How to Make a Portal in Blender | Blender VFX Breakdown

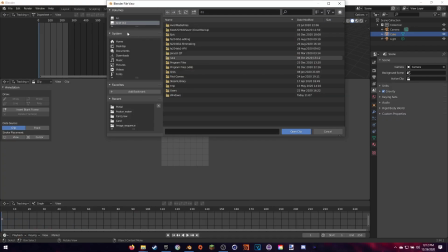0:16 Hey guys, today is going to be a short little video breaking down this portal VFX shot that I did.
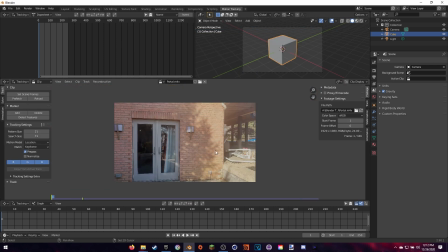0:21 Before we get started, I just want to say a big thank you for all the support recently. It really means a lot to me.
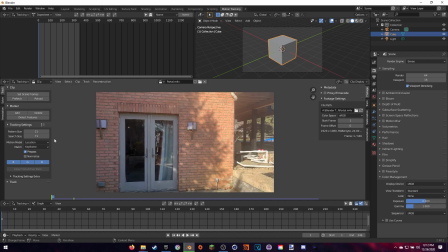0:27 It's been amazing, so thank you guys. Also, I just want to let you know right now that I will not be creating a tutorial on this just because it'd be a super long video. But if you'd be interested in that style of video in the future, please let me know, and I might start making those types of videos.
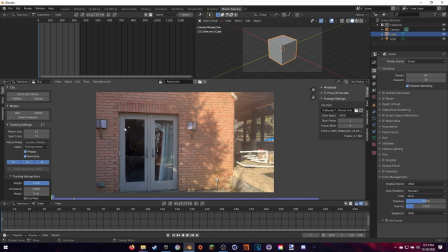0:42 Anyways, getting started, I had to camera track the scene. Now I have many tutorials about my method of motion tracking, so make sure to go check those out. The links to those are in the description below. This shot was actually pretty easy to camera track since there were lots of areas of high contrast.
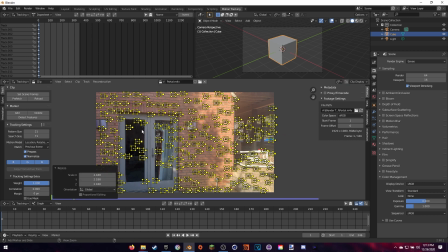0:58 I also got a phone gimbal for Christmas, so that really helped me with the footage, kind of made it less shaky and smooth.
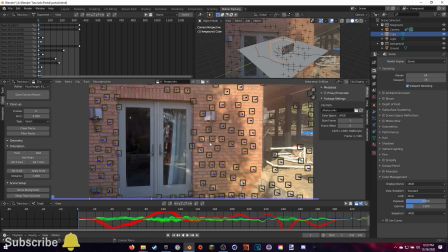1:05 Once I was happy with my track, I set up the orientation of the scene so that the points on the wall were along the x-axis.
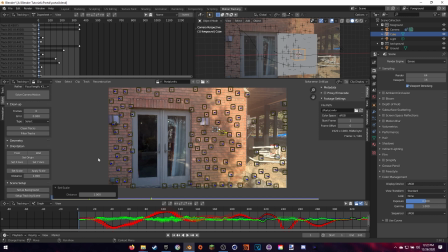1:12 To do this, I just selected the wall and made it the floor of the scene, and then I selected all of the objects in the camera and rotated it.
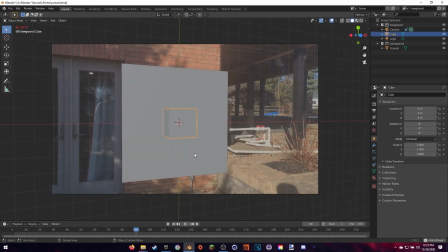1:19 That didn't really mess up the tracking because if you rotate all of them, all the dots and everything stay on that little plane.
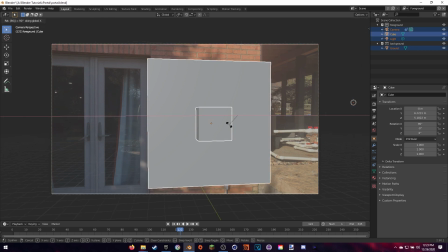1:26 Next, it was on to modeling out the hole in the wall.
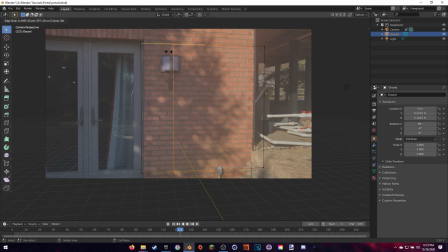1:29 I did this by creating some loop cuts in a plane to get the area where the hole was going to be, and then I deleted the face in the middle.
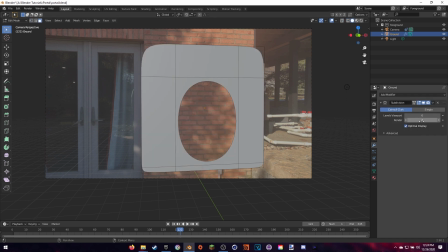1:37 To get it circular, I added a subdivision surface modifier. Now I actually changed this later.
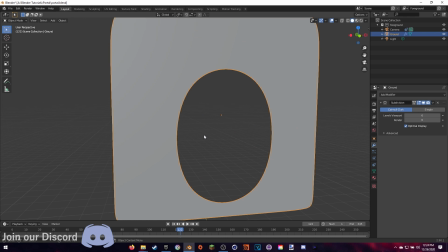1:44 There's actually a better method to do this. But next, I started creating the objects in the kitchen.
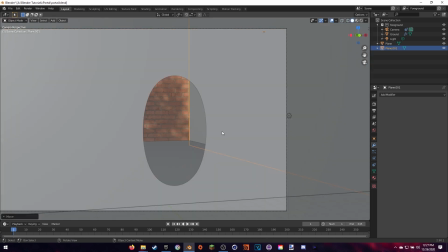1:49 I used very basic shapes for the walls and objects since I knew I was going to add more complex geometry when I added some shading to the objects.
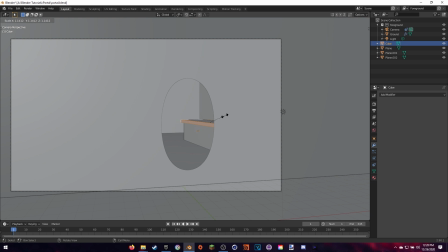1:57 The most complex object that I made were the chairs.
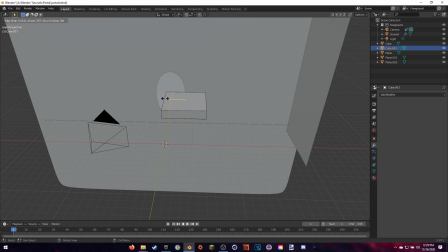2:01 It basically just added some loop cuts to a cube and then extruded the faces down to make the legs.
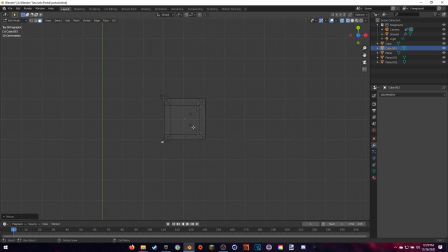2:07 All that was left to do was to add some bevels to the top and shade smooth.
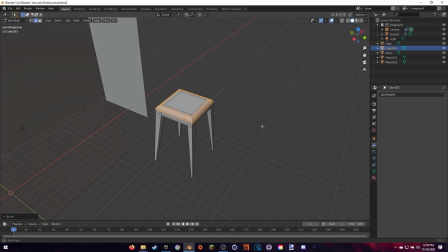2:12 After I got the basic objects finished in the scene, I wanted to add some depth, so I made some doors kind of leading to the outside.
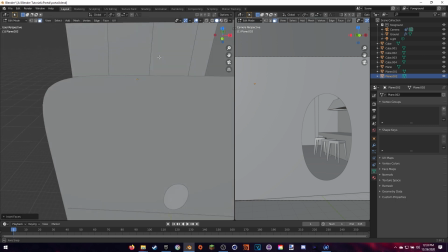2:19 Since my walls were planes, it actually made it really easy to cut out the doors and extrude the door frames.
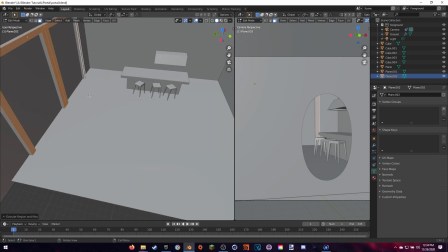2:25 Just some basic extruding and loop cutting.
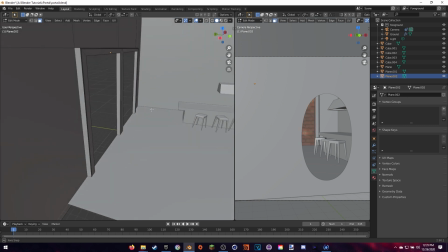2:28 Finally, for the background, I wanted to have some mountains in the distance and kind of rocky ground exterior,
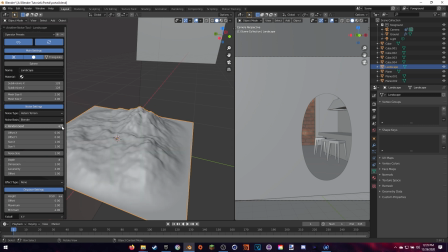2:35 so I just used the Ant Landscape add-on. This actually comes free with Blender, so just make sure you enable that.
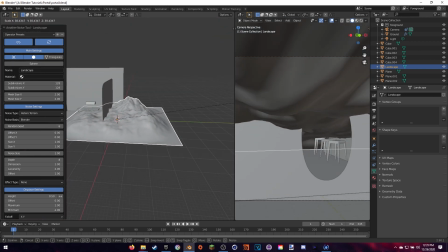2:42 Those basically generated some random landscapes for us to use.
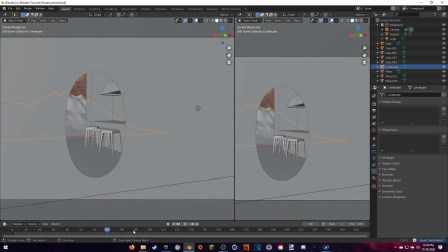2:46 I played around with the seed until I got something that I liked for both the mountains and the ground.
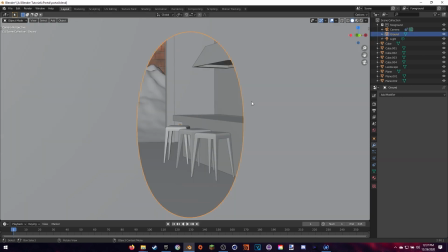2:51 Once I was done with that, I was basically finished with the modeling.
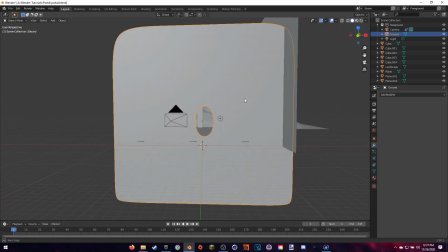2:54 Like I said earlier, I had to remake the hole in the wall, just because I wanted to add a little ring around the hole, kind of like a portal in the game Portal.
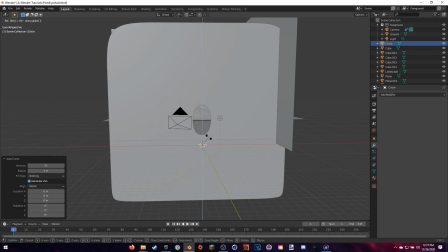3:02 So I couldn't use the whole object that we made before because the subdivision surface modifier,
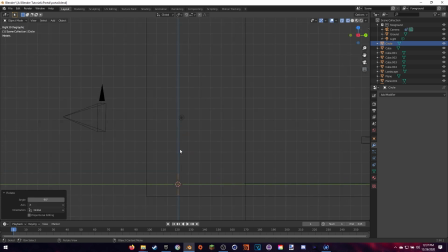3:07 when I applied that made the geometry very strange, and wasn't really able to make a little ring around it.
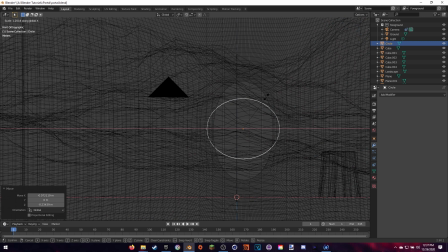3:14 So to get around this, I added in a circle mesh. I basically sized it up to be the same as the hole as before.
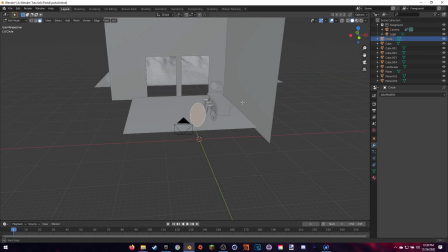3:20 And then when I went into edit mode, I extruded the circle out twice.
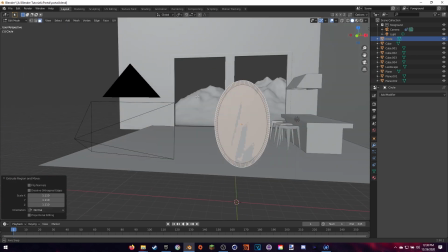3:24 The first time was just to make that little interior ring, and then the second time I made it,
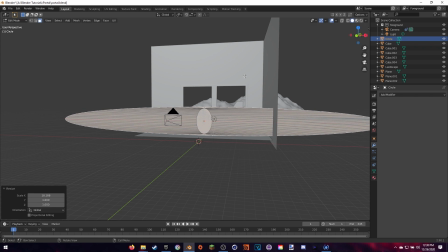3:30 I basically just extruded it all the way out so it covered up the entire camera. Finally, it was on to shading of the scene.
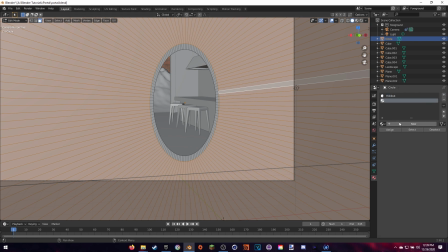3:37 First, for the hole, I made the faces surrounding the hole a holdout texture. This basically just makes anything behind the texture render out as transparency.
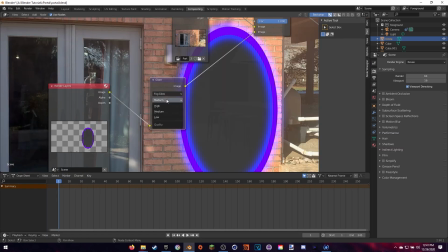3:46 I set the inner ring to be a glowing blue color, trying to like imitate the portal feel, but I couldn't really find a result I liked, so I ended up changing it later.
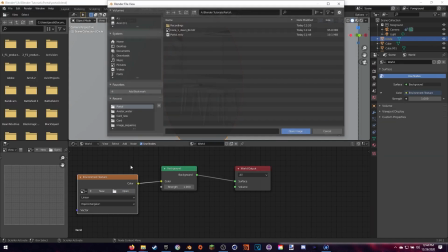3:54 Next was the lighting of the scene. I decided to keep it simple and just added a cool HDRI I found off of HDRI Haven.
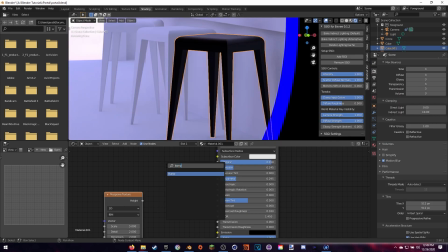4:02 After that, it was onto the black metal chairs. To be honest, I wish I had spent a little more time on this,
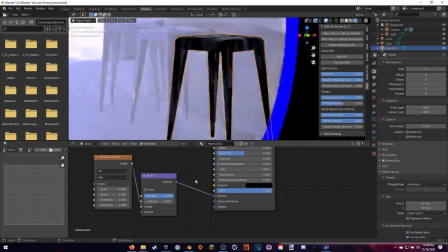4:08 just because I just added a Musgrave texture to be the normal of a black metal texture, and I didn't really like the way it turned out.
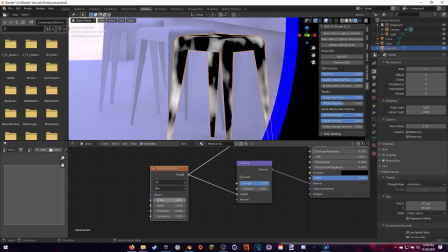4:15 I think there are some other things I could do, maybe test around in the future, but I just didn't have the time to correct it during the actual shot.
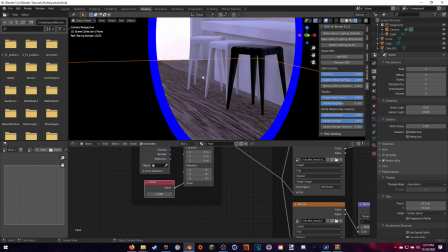4:21 Now for the floor, I found a wooden texture off of Texture Haven, but I ended up changing it to a better texture I found on Polygon.
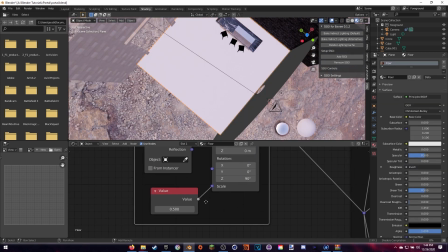4:28 The first one, the tiles were just very small, so it looked like it was repeating a lot.
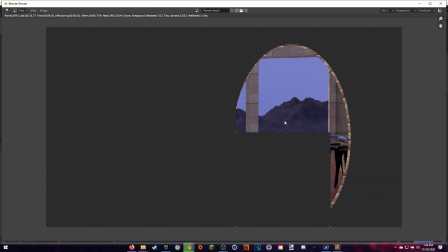4:33 Also, I didn't really have the reflections that I wanted in the scene, so the one I found on Polygon was just a better match.
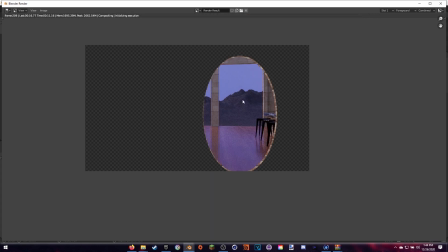4:39 Now, if you are interested in my method of texturing, I actually have a tutorial up on my channel.
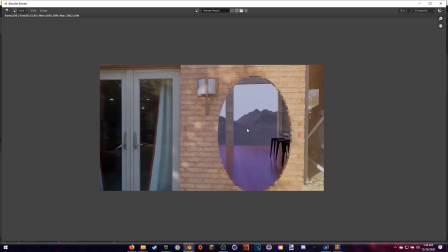4:44 Link is down in the description if you're interested.
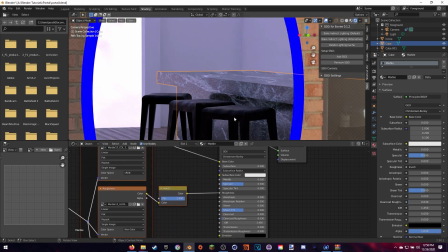4:46 Now I repeated those same steps I did for the floor for the other materials in the room, including the marble countertop, white brick, and the tiled walls.
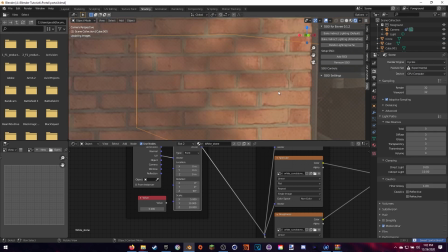4:54 The only notable thing is the white brick. I set the material to use the displacement map that came with the material.
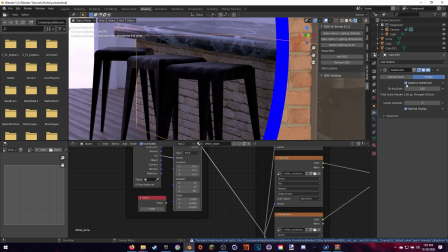5:01 This actually displaced the geometry, and it kind of added more complex geometry to the scene. For this, I had to actually go into the experimental features of Blender and then enable a new thing called Adaptive Subdivision in the Subdivision Surface Modifier.
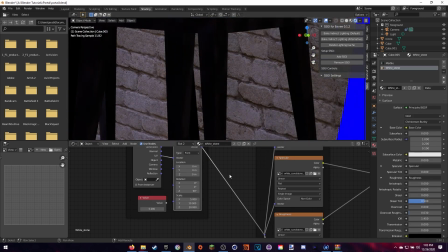5:15 This basically just subdivides the object based on how far it is away from the camera, just to save on some render times.
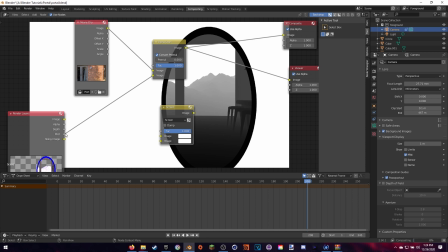5:22 After all the materials, I started compositing the scene. To me, the scene looked a little too flat when I first rendered it out. So to add some realism, I wanted to add some mist into the scene. Now, because Cycles takes forever to render volumetrics, I decided to actually try something new. Instead, I use a mist pass.
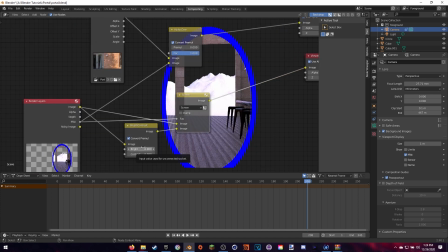5:41 This basically creates a certain range from the camera and creates a black and white gradient based on the object's position to the camera.
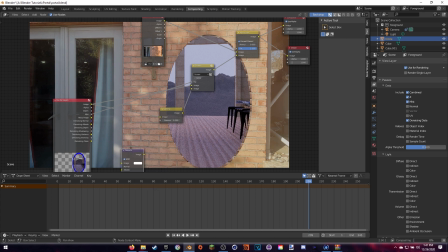5:49 White basically means that the object is far away from the camera, and then it goes to black, which means that the object is closer. Now, I use this mist pass as a factor to a screen mix node. And combine the render layers along with a brightened version of that render layer.
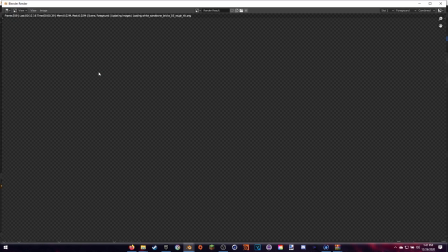6:05 This basically just added that kind of fog effect in the back.
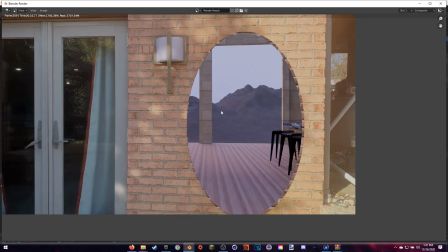6:08 Now, because of our mist pass, this fog effect was only applied to the mountains and some of the rock on the exterior,
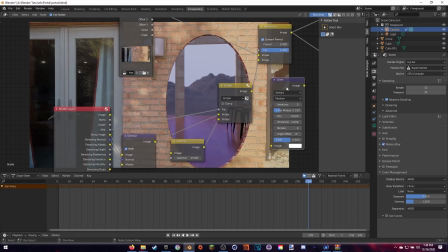6:14 and all of the kitchen and closer objects to the scene actually didn't have any fog in it.
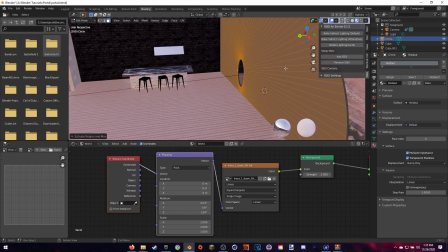6:20 Now everything was looking pretty good except for the portal itself. We still had that crappy blue ring around it.
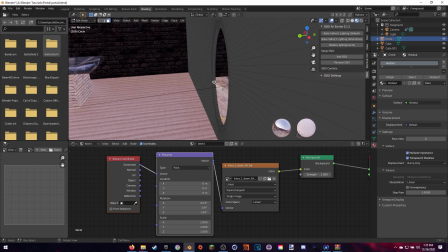6:26 So I decided to actually scrap that portal effect and go for more of a hole in the wall type of shot.
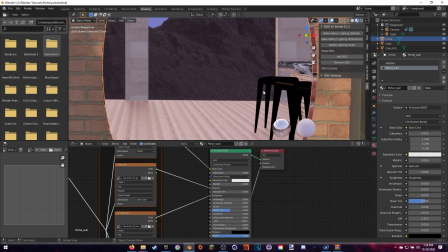6:32 So to do this, I simply just extruded the wall back, adding that kind of 3D layer.
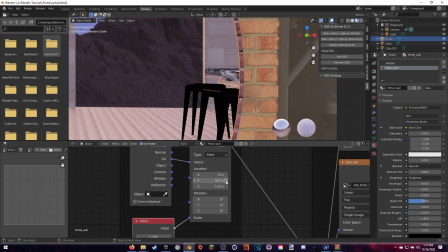6:37 And then I added a brick texture to that interior portion. I made sure to line the brick texture to go along with the bricks in my actual scene.
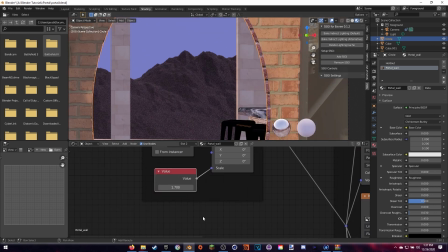6:44 I just scaled and positioned it where I wanted it. Finally, it was time to render the animation.
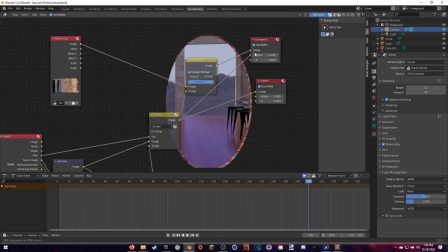6:51 First, I rendered out an image sequence of just the render layers node. That's basically just the hole in the wall with nothing else.
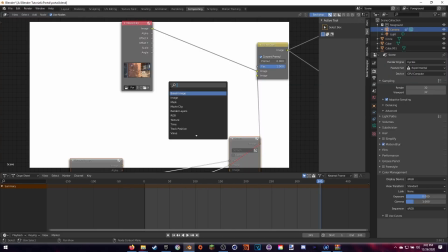6:58 After I created a image node to basically replace our render layers node in the composite,
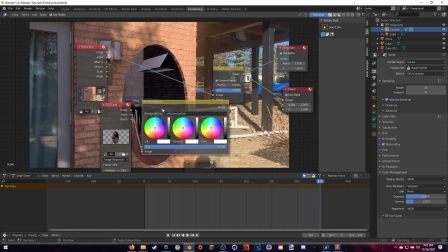7:03 I imported our new image sequence, then plugged that image sequence to be the alpha over node.
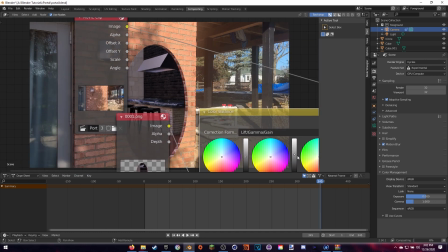7:09 This basically combined the video and the whole to be together.
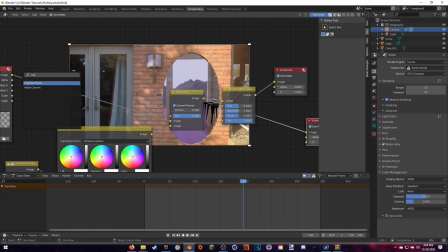7:13 I rendered them out separately in order to keep the correct colors in the scene, since the color of the video and the color of the renders layers actually don't match.
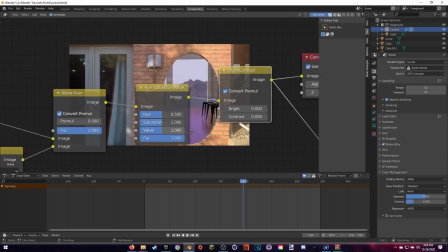7:21 This way, once the whole is actually rendered out to be an image sequence,
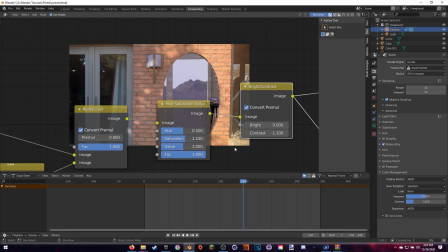7:25 it's actually the same color as our video, so we can actually set those to be the same color when we do our final render.
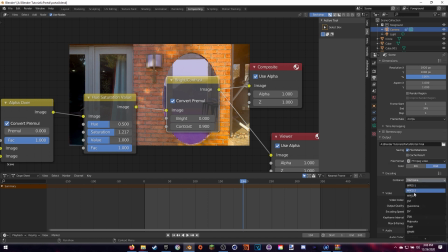7:32 After plugging in the final alpha over node into the compositing, we just had to render out the animation one more time.
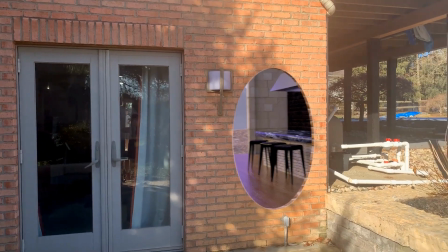7:38 And here is the result that we got. I was pretty happy with how everything turned out since the mist pass was kind of a new thing for me.
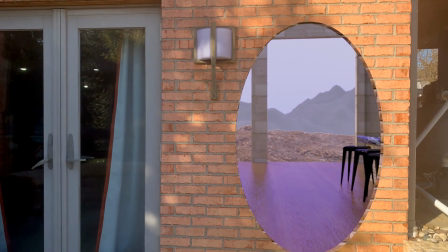7:45 If I could redo this shot, however, I would like to model out some more objects and place them in the scene to make it a little more lived in.
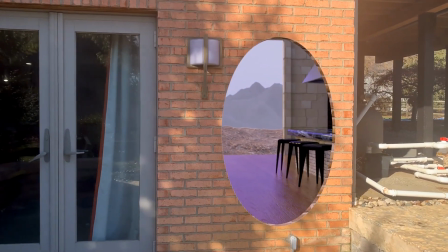7:53 Right now, there's just a big open floor and everything. So to me, if I could redo it, I would just add some more objects in the scene.
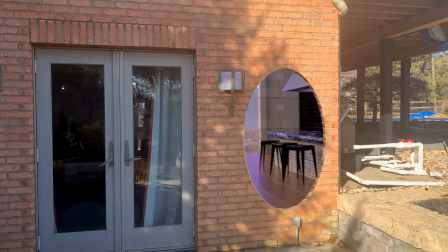8:00 Anyways, guys, thank you guys so much for watching. We have a Discord and Patreon.
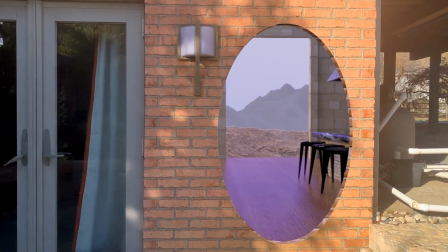8:05 Links to those can be found in the description below. But anyways, guys, thank you guys so much for sticking around, and I will see you guys later.
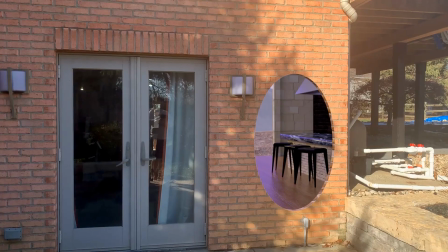8:12 Peace.